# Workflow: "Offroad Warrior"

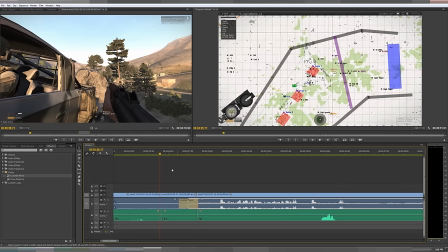(36:50)
I don't know how I will improve this. I could just remove this shot whatsoever, but again, I like that breathing room.
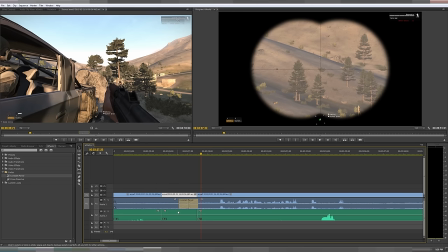(37:00)
And if I did that, I may have issues of the RPK that's in this soundtrack overlapping with the RPK that's in this soundtrack. So instead, what I've got is RPK going full auto, pause, single bullet, then this RPK going full auto again.
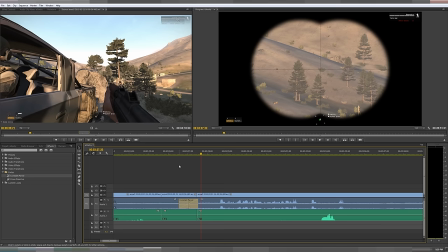(37:18)
So it sounds like it could possibly be two different guns or even the same gun, but it doesn't sound like there's two RPKs firing at the same time, which sounds really suspect.
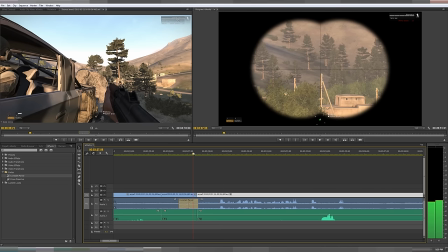(37:34)
Okay, so watching it again, I like that breathing room, but I'm just not liking the quickness of the cut on the video track now. So I'm going to look into... Okay, so that looks like it's interesting.
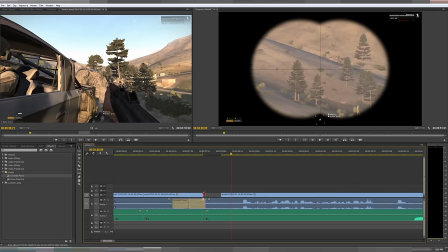(37:49)
We're getting the tracers just hitting on the dirt there. And, but then we're bringing back that transition, huh? Or the pan. I meant the pan. We're bringing back the pan. So maybe we do get rid of that after all.
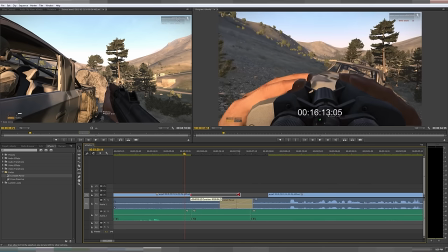(38:06)
And we try to stretch this out. How far can we stay on the map? Staying on the map is like a really pro way.
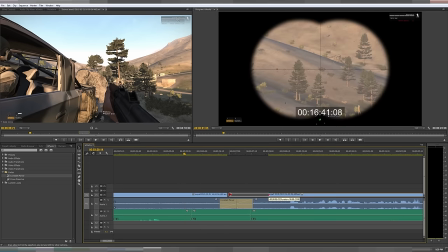(38:13)
Using the map to cut is excellent. Like, you have a big thing come on screen and then go away. You can kind of use that to teleport a little. If you do it too much, it becomes a little weird, but again, it's all one take stuff.
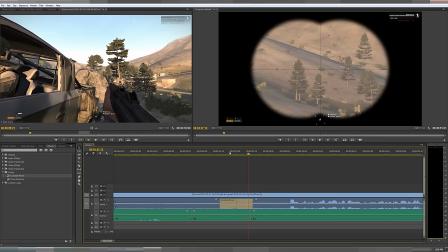(38:27)
You can't do redos. You can't tell everyone, hey, all 80 of you or however many, hey, let's start from one. Let's run that one again. I'm not really feeling the camera work on this one. So you just gotta kind of run with the sort of amateurness sometimes.
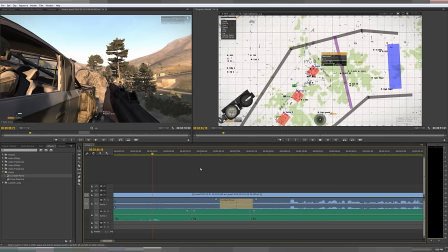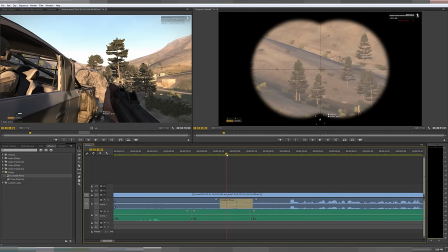(38:51)
Okay, so there was a quick flash there. That's like the biggest mistake. It's right here. It's one single frame. That would be so annoying. So you just gotta watch out for that stuff. Especially since the preview up here doesn't always run in full quality.
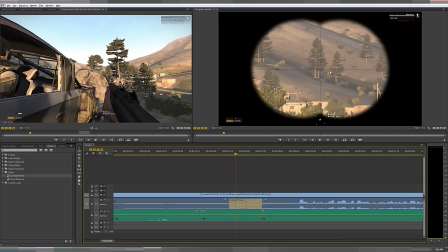(39:10)
And that's mostly a me thing because of the codec I use and the resolution of it. So this video is coming in at a... Or excuse me, it's playing back at a... data speed that the hard drive it's reading from can't keep up with.
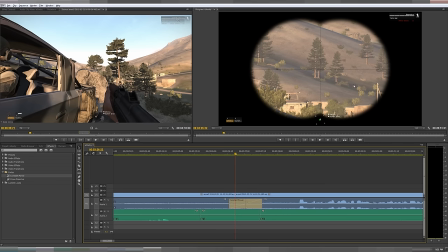(39:27)
So it's dropping some frames now and then to keep with it. And if I were just to hit play right now. You can see right here, I'm going down into like... I'm going down into like 8 frames a second.
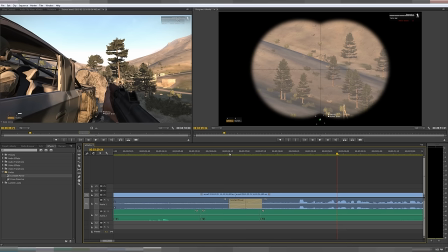(39:42)
And honestly, that's fine. But what I like doing before I'm done completely is just look at all the transitions. give it time to buffer, you know, just watch the transition and make sure there's nothing there. Now, I noticed right here, you see how the bug stopped in the air?
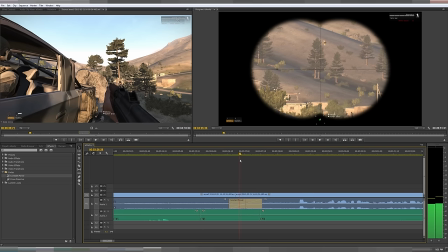(40:00)
That's in the source video. That's something I can't quite, you know, that's not the hard drive speed. That is Arma 3 froze for a split second right there. So this transition, what started as something I think maybe would be 5-10 seconds,
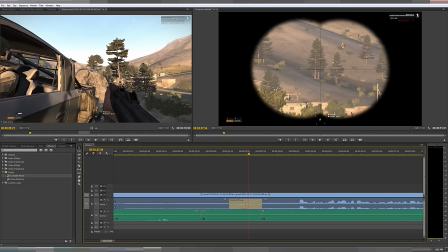(40:15)
is now something that's going to take me a few minutes just because that is annoying me, how it froze there. So I'm going to find the frame that it unfreezes at. I'm going to cut. I know that this is sort of the limit. Like, I can't go any further left than this.
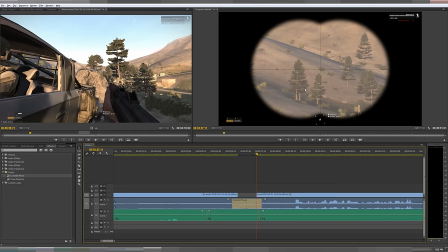(40:33)
I can't start playing this clip any sooner or the B will be frozen in the middle of the screen. So if you remember, though, I can't go any further right with this.
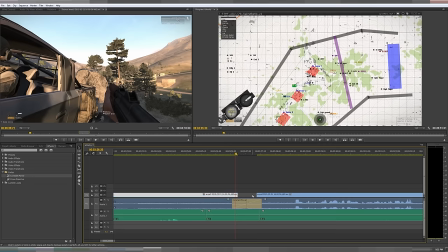(40:42)
I can't stretch this clip out any further because I'm in my binoculars. Now, I have a feeling this isn't going to look good.